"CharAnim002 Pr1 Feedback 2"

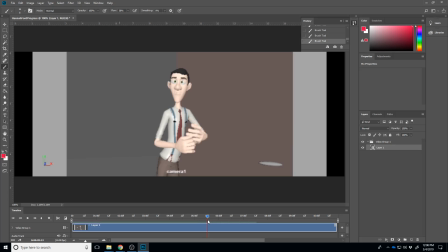You also have them all kind of hitting on the same pose here, but I know part of that is, part of that is that your character is, your pass on this was sort of the blocking plus pass,
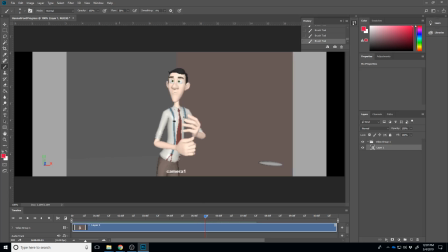and so, or blocking plus. So I think you're probably polishing each of these a little bit more. But you know, like maybe the head looks up first, and then the hands, you know, sort of pull up to the chest after. So, yeah.
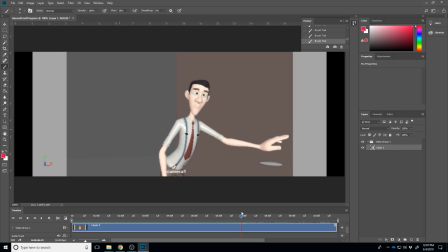Again, like this tap feels like it's all like sort of happening together. Like I would think that it would kind of lead with the arm, like the shoulder would sort of drag the elbow down, and then the hand would sort of tap it.
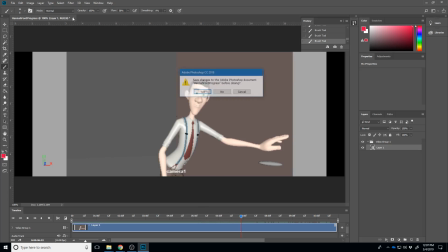And so I don't know. There's a lot of little things I think you could do in there to loosen that one up.
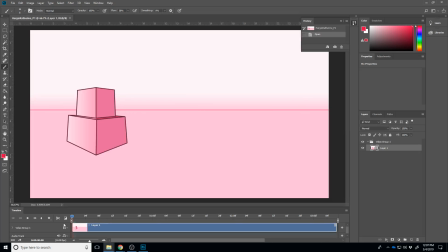Catherine. Yeah, I'm gonna kind of agree with people and say that like I think your smear frames are. I actually like them. I think that they're too solid. I think what you need is
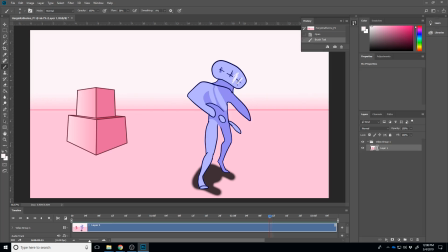to like have more of this in them as they're moving, so you can see that background and break up some of these solid lines that are being made up out of that. And I think that's going to feel just a little bit less
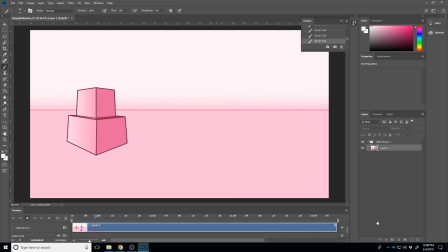Yeah, they're gonna feel a little less noticeable. The other reason they're so noticeable is we got 1, 2, 3.
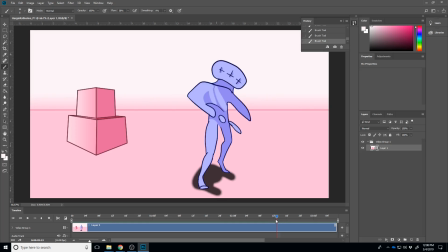Do I have it on there for 3? 2. Yeah, it may be that you're holding them on 2s.
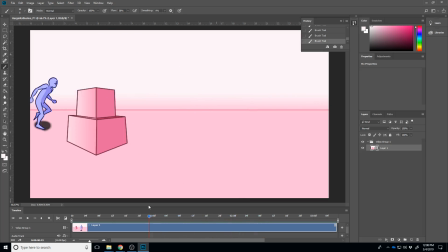And so one of the things about smear frames is that a smear frame usually exists, like the one that nobody noticed or bothered was this one right here. Right. But this one you hold for 2 frames,
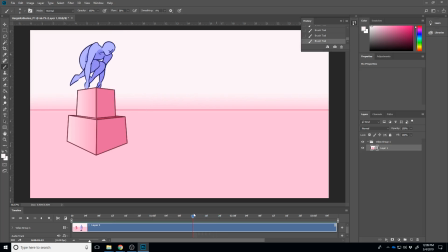and then this one, each of these you have 1 frame, 2 frame, right?
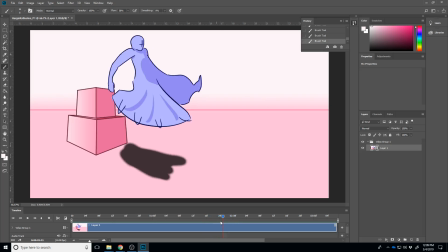And so the way to look at this is a smear frame exists because you don't have enough frames to show that action, right? Like my let's do a little sample animation here.
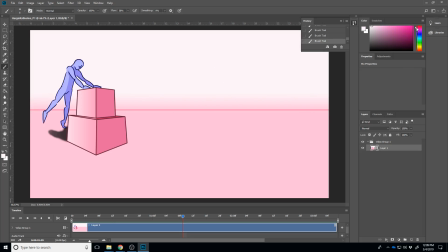My ball is, I gotta get a color you can see. My ball is here. We got 1 frame where nothing happens, and then the ball is over here.
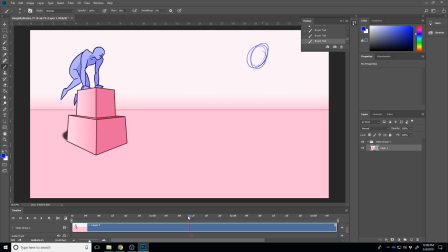So the way we show that is a smear frame on this frame in between here, where the ball covers that whole spectrum, right?
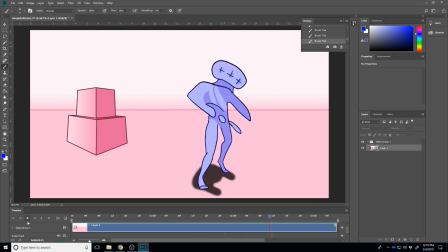And so that's how we get that, is that I want to be able to show the ball in more than one place, but I only have 1 frame to show it, right? And so I think what's happening is when you're holding these on 2s, they're just reading a little too long and a little too solid.
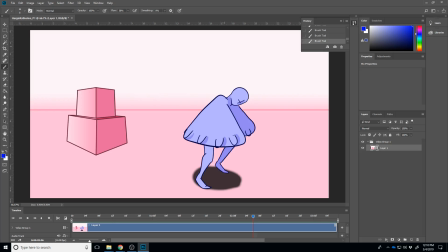So I think you could also kind of, break this up so it's not one big solid color piece, and it'll work a little bit better.
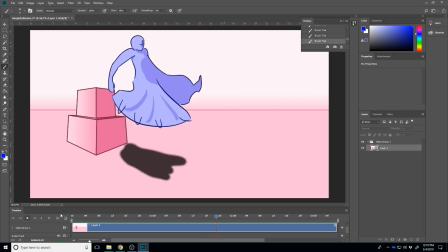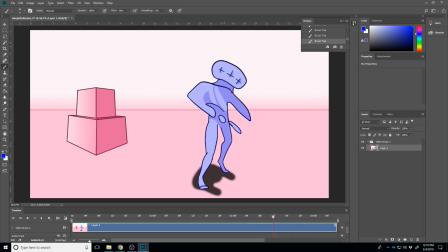If you go back and kind of listen to the one I did for Parker, I think you're getting the same things too, where like everything hits right there, right? Donk.
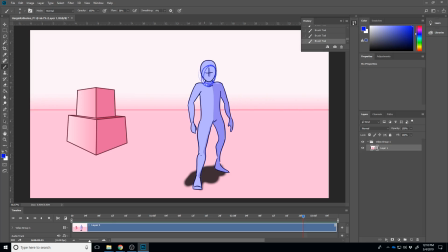And I think what you need is 1 more frame where the head dips a little bit more before popping back up, and maybe the hips, or like you get like all of those 3 masses hitting at slightly different times. And I think if you can get that, it's gonna loosen this up dramatically.
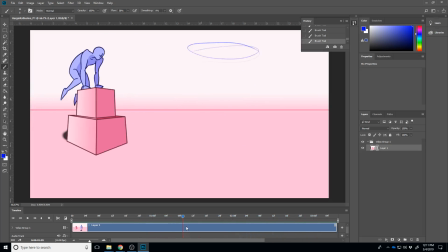In the action parts, it's fine. It's how your character starts moving or comes to a stop. That's where it's feeling a little too sudden that it stops. And so just getting that overlapping action, maybe as he comes into this pose,
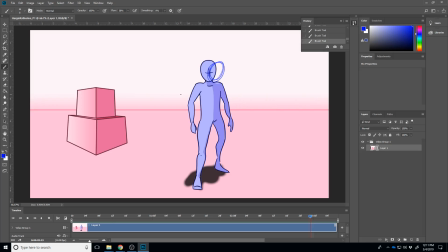that head just kind of drags by 1 frame and lands there. Or maybe the head drags by 2 frames, but the chest mass drags by 1. And so you get this easing in up this hierarchy.
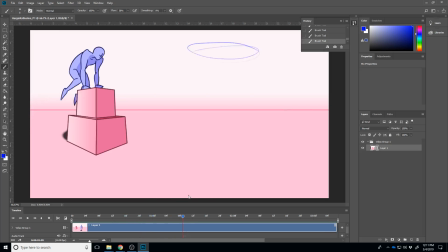Overall, though, I really like what you got here. I think just pushing it a little bit more and cleaning up those smear frames, and you're going to have a pretty good piece.
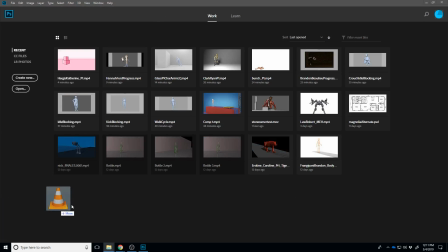Ethan.
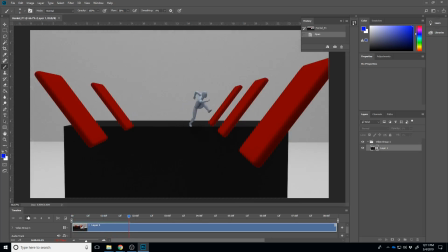Yeah, I think the biggest note you got in class that I kind of agree with is like your push-off poses here,
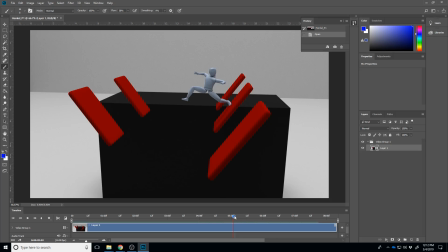your contacts. Like he hits that pose, but I don't really feel the energy behind it, right? He hits it, and then he kind of hesitates there for a few frames before he travels off there. So really, like, 1, this isn't the strongest push-off pose.
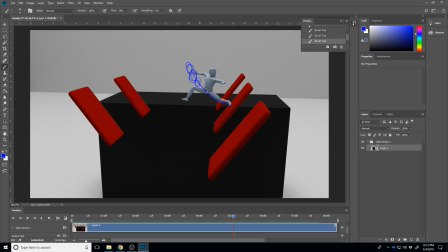I think it would lean him into it a little bit more, right? Like that. And 2, I think I think that the easing in there, like if that's this pose,
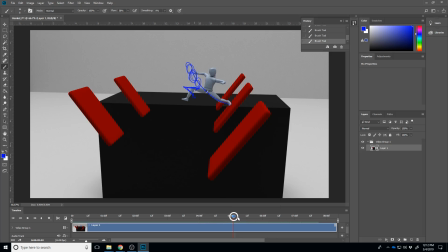then the very next frame is going to be the biggest spacing he travels. And right now, yours just barely comes off there. Like he really should be like traveling a big distance with that foot, right?
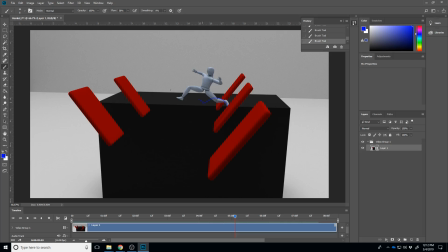And so it's really just getting that to getting those push-offs to feel a little stronger.
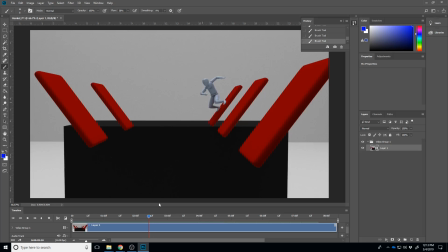There's some spots here where he kind of feels like he should have went tumbling off there at this point. And so like I think you're kind of hitting these poses, and then like the whole character is just drifting up to this.
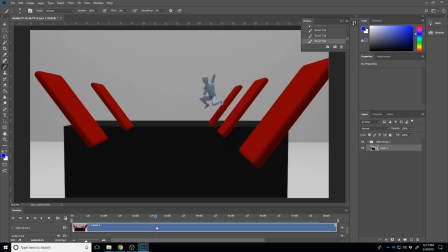And I think it's all about like, if that's the pose you needed him in, maybe he should have landed like here and sort of drifted into that pose, instead before pushing off.
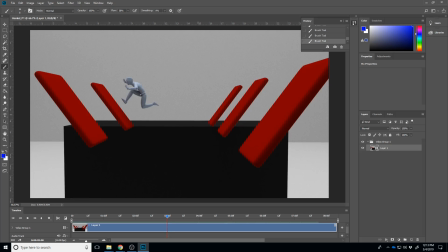Again, the contact pose here, I think you need to get that leg extended out to contact and getting like this, you know, and then so it's the contact poses that are missing, like it sort of eases into that,
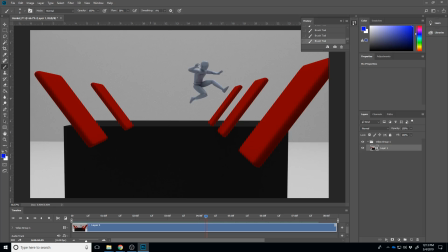and so instead you need like before a ball hits the ground, it stretches, and then the very next one it squashes, and so like or the next few, right, you get that contrast between the two, and so I think you're not getting the weight on these impacts because of that. So it's just this blend into that's feeling like there's no weight in that.
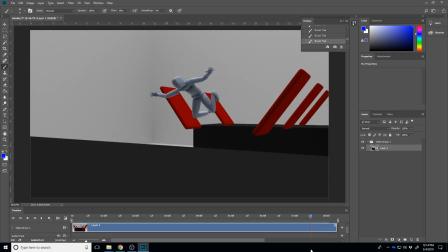And so I think the last thing is sort of this like slow slide into that feels a little soft. So I think it needs to, like, it feels like he's not really, I think you're needing to break some tangents,
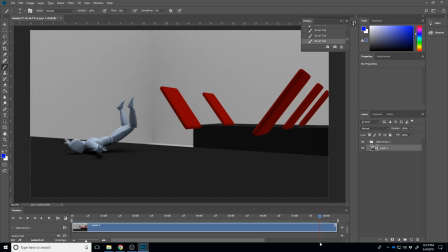and I think you're needing to really find those points where he contacts, like that's when all of the forces would change, right? So after that contact happens, how does he react to it? And so to me, he contacts there, but it takes several frames for him to react. And it's just making sure that you can kind of clarify that a little bit more.